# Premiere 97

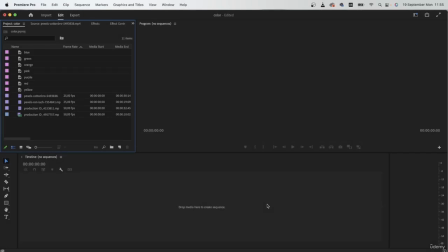Going forward we're going to be using colors to color grade our videos. Before jumping into that we need to know what each color means and what mood it creates for that clip. Every color has its own meaning and they trigger different emotions in the audience.
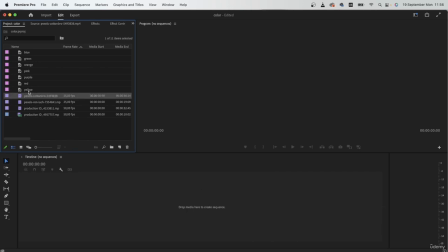Here I have some examples and for each of these examples there is a
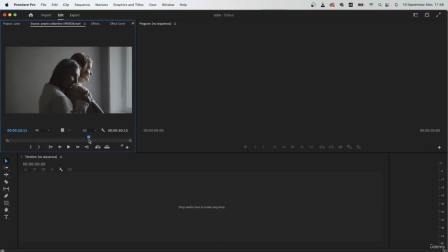different type of acting and by putting different colors on this, we're going to transform the emotions that are being portrayed in that video. So apart from the acting, color plays a big role in the emotions that are taken away from your videos.
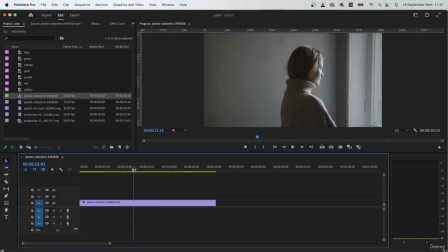So let's begin with our first example.
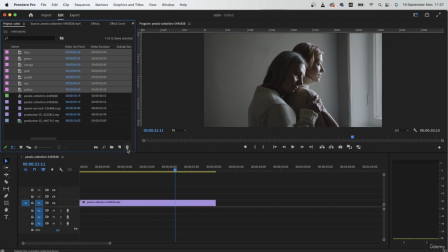I also have different color mats, which I just made by going into new item, color matte, choosing my color here, hitting okay, giving it a name, and then saving it. The first color we have is the color blue.
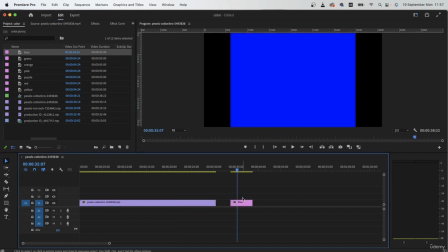So blue on its own is a royal color and you can say that it's cold and calm. It's used quite often in sad movies. Whenever there's a sense of melancholy they use the color blue because it triggers the right emotions.
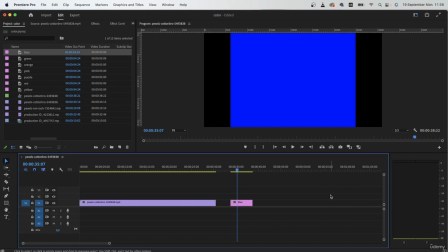So whether it's a war movie, a death scene, a sad conversation between two actors, the color blue can help create that sad and cold emotion.
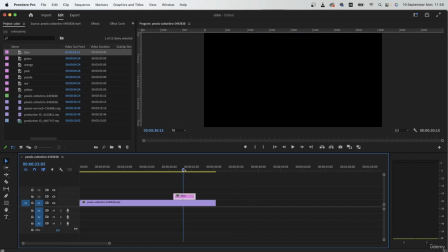So what happens when I grab this blue color and bring it above this scene of these two actors hugging?
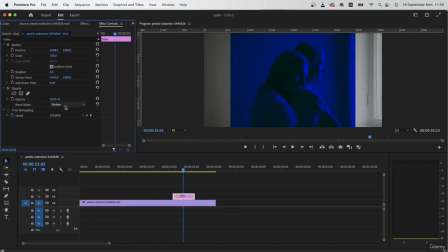I'm going to use a simple blending mode. to put this on top of my subject.
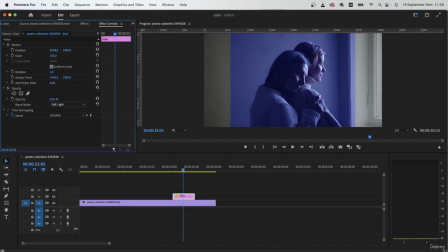So right away you can see that the mood instantly changed. It darkened first of all and we just made this scene look really sad. So before this we were just seeing two actors hugging. We didn't know what was happening.
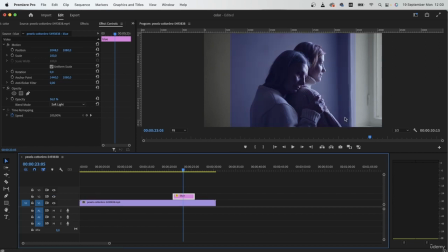What was the emotion portrayed here? But the color blue can make this scene look sad. So maybe the mother is saying goodbye to her daughter, the daughter is leaving away, and just by a simple blue overlay we were able to portray that emotion.
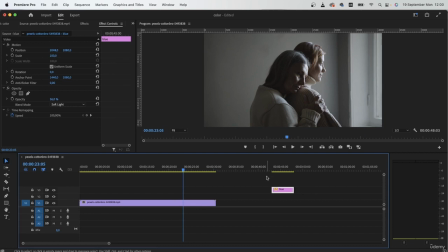So that's the color blue. If you want to make something sad, cold, or make a person look alone, you would want to use the color blue.
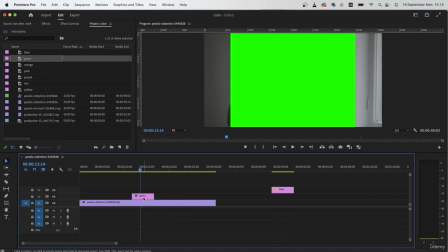The next color is green. Let's bring it right above. Change the blending mode.
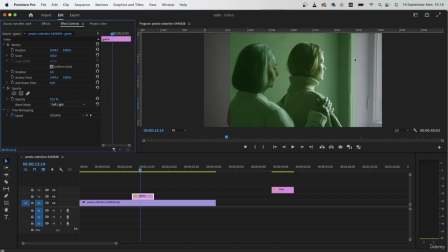We're not really color grading here, we're just putting this block of color above. So with this color we just created a dark and ominous mood for this video.
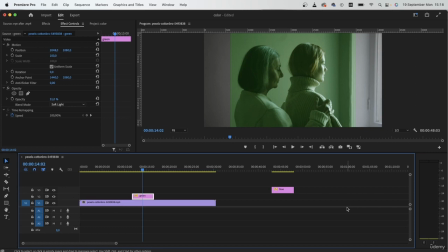So green is usually associated with nature but in movies it can also suggest that there is some darkness going on, there is some mystery and ominous mood and in our example it looks like this person may be evil and she is maybe trapping the second person.
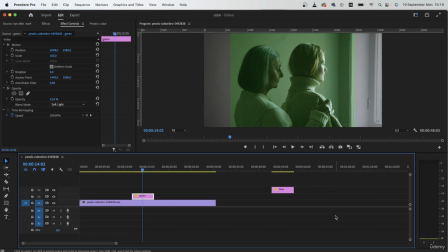You may have also noticed in cartoons that the color green is associated with the villains and that's because it does create that scary and mysterious look. It's also used quite often in horror films.
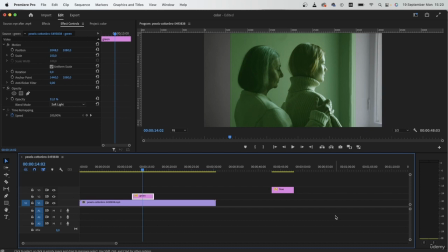So usually in horror films there's a combination of green and blue to make the video cold and then make it scary. So those two combined will perfectly set the mood for the audience. We're going to talk about the topic in the next lesson and how by combining two colors or more we can create a certain mood.
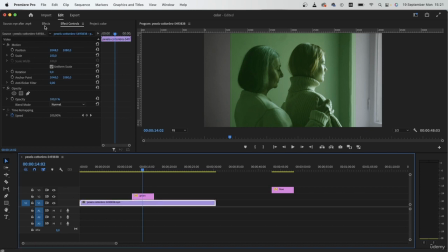So that's green. Let's try this color on top of our second video.
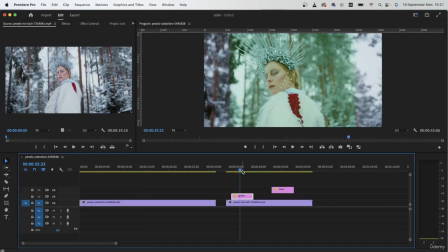So in our second video we do have a villain and when I put the green on top of it you can see that it's completely different and she is beginning to look more like a villain.
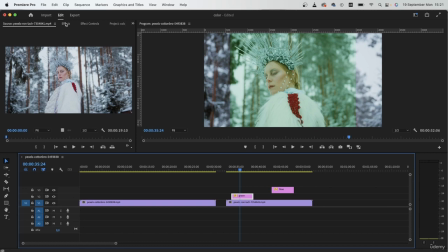Of course if we were actually color grading we have to darken the green but for now you can see how it instantly changes the mood.
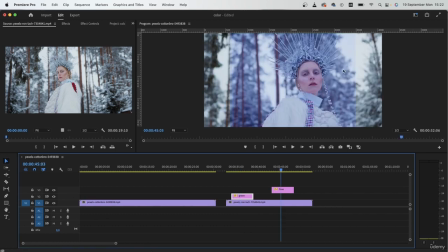If we try blue it's going to look really cold,
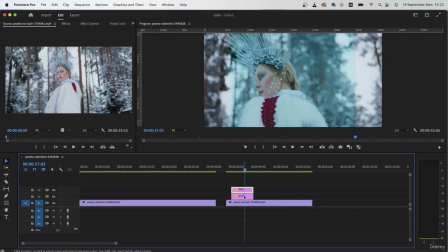she's going to look really distant and when we combine the two we're getting the perfect horror movie mood.
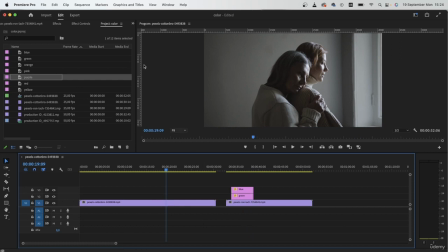And the final member of the cold colors is the color purple. Let's try to blend that in. So the color purple is usually used in fantasy films and it can transform your video into something mystical and eternal.
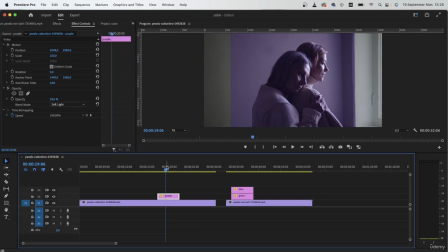The color purple is used a lot in movies like the Guardians of the Galaxy, Blade Runner and Star Wars. Just movies where everything is full of fantasy and the setting is in the future.
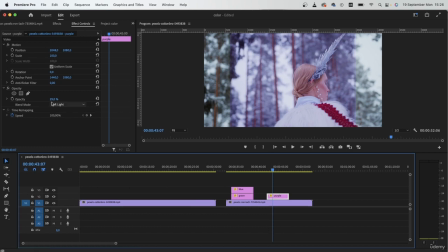So let's try purple on this video and you can see how it again completely changes the mood
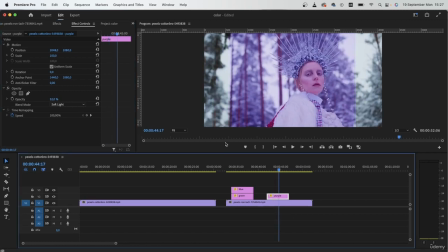for the villain. If you have neon objects in your videos then you can pair it with the color purple to one make those neon colors pop and two create that fantasy mood that you're looking for.
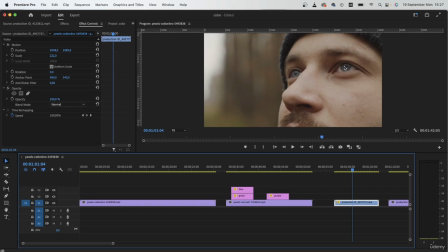So let's say I have this video and I created some sort of glowing eye effect for my subject, I can just pair it with the color purple and my VFX is going to stand out a lot better.
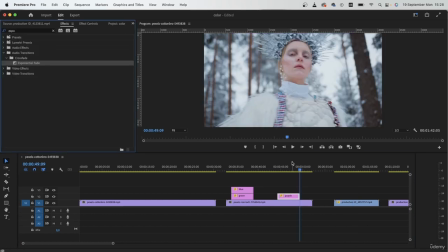So those three were a part of the cold color group and now let's jump into the warm color group which is the opposite of the colors that we just saw. So let's go into the project panel and begin with our first warm color.
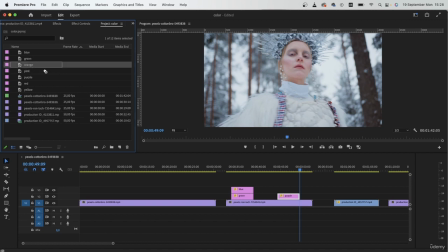That is the color orange, let's bring it right in.
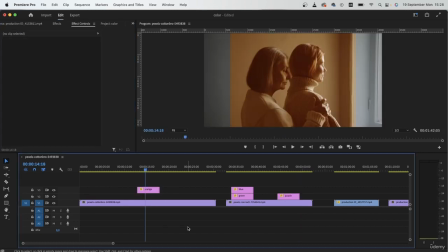So warm colors in general are associated with emotion, strong emotion specifically. So usually in movies when there is a happy flashback, the color orange is used for color grading.
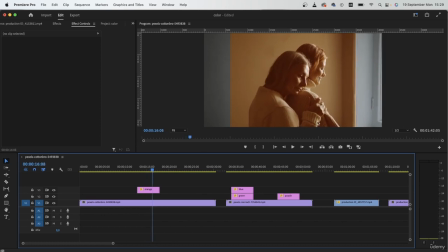So not only does it make your video more warm, it makes it more friendly. At times it can also make your video look more exotic.
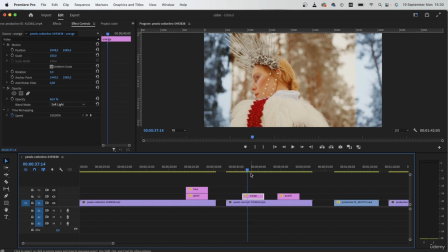I'm sure you've all seen the movie Mad Max. The color orange is used quite often. And that's an example of how the color orange can be used to create something exotic.
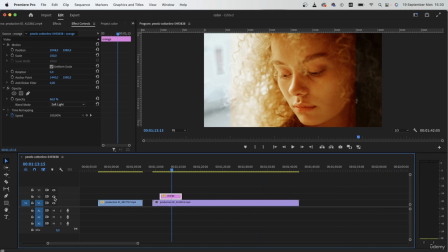So if you're looking to make your video more friendly, more warm, then you would want to add orange to your color grading. Next in our warm group is the color pink. The color pink is usually associated with youth.
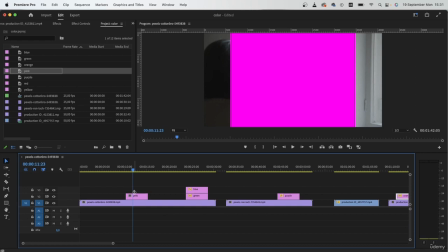So in movies where they want to show an innocent character, the pink color really helps. and it can also make your videos look more playful. So an example of this would be the Grand Budapest Hotel, the movie. The color pink is used quite often to show playfulness and innocence for the characters.
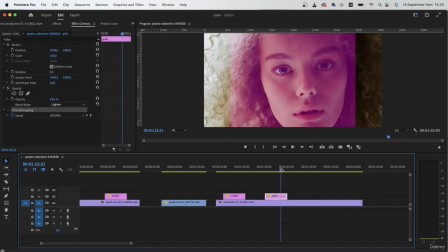So this is what it looks like on one of our examples.
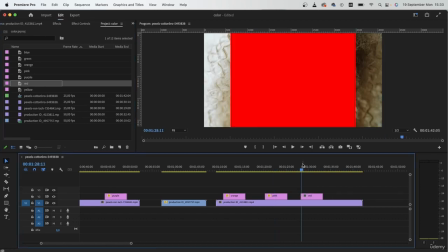Next we have the color red. This is used quite often as well. Red is usually associated with love, violence at times,
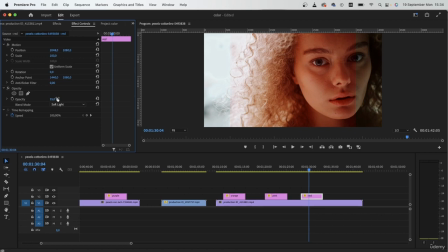and passion. so on one side it can resemble love passion and just really strong emotions on the other hand it can show power danger and violence so this is how the color red looks like on our example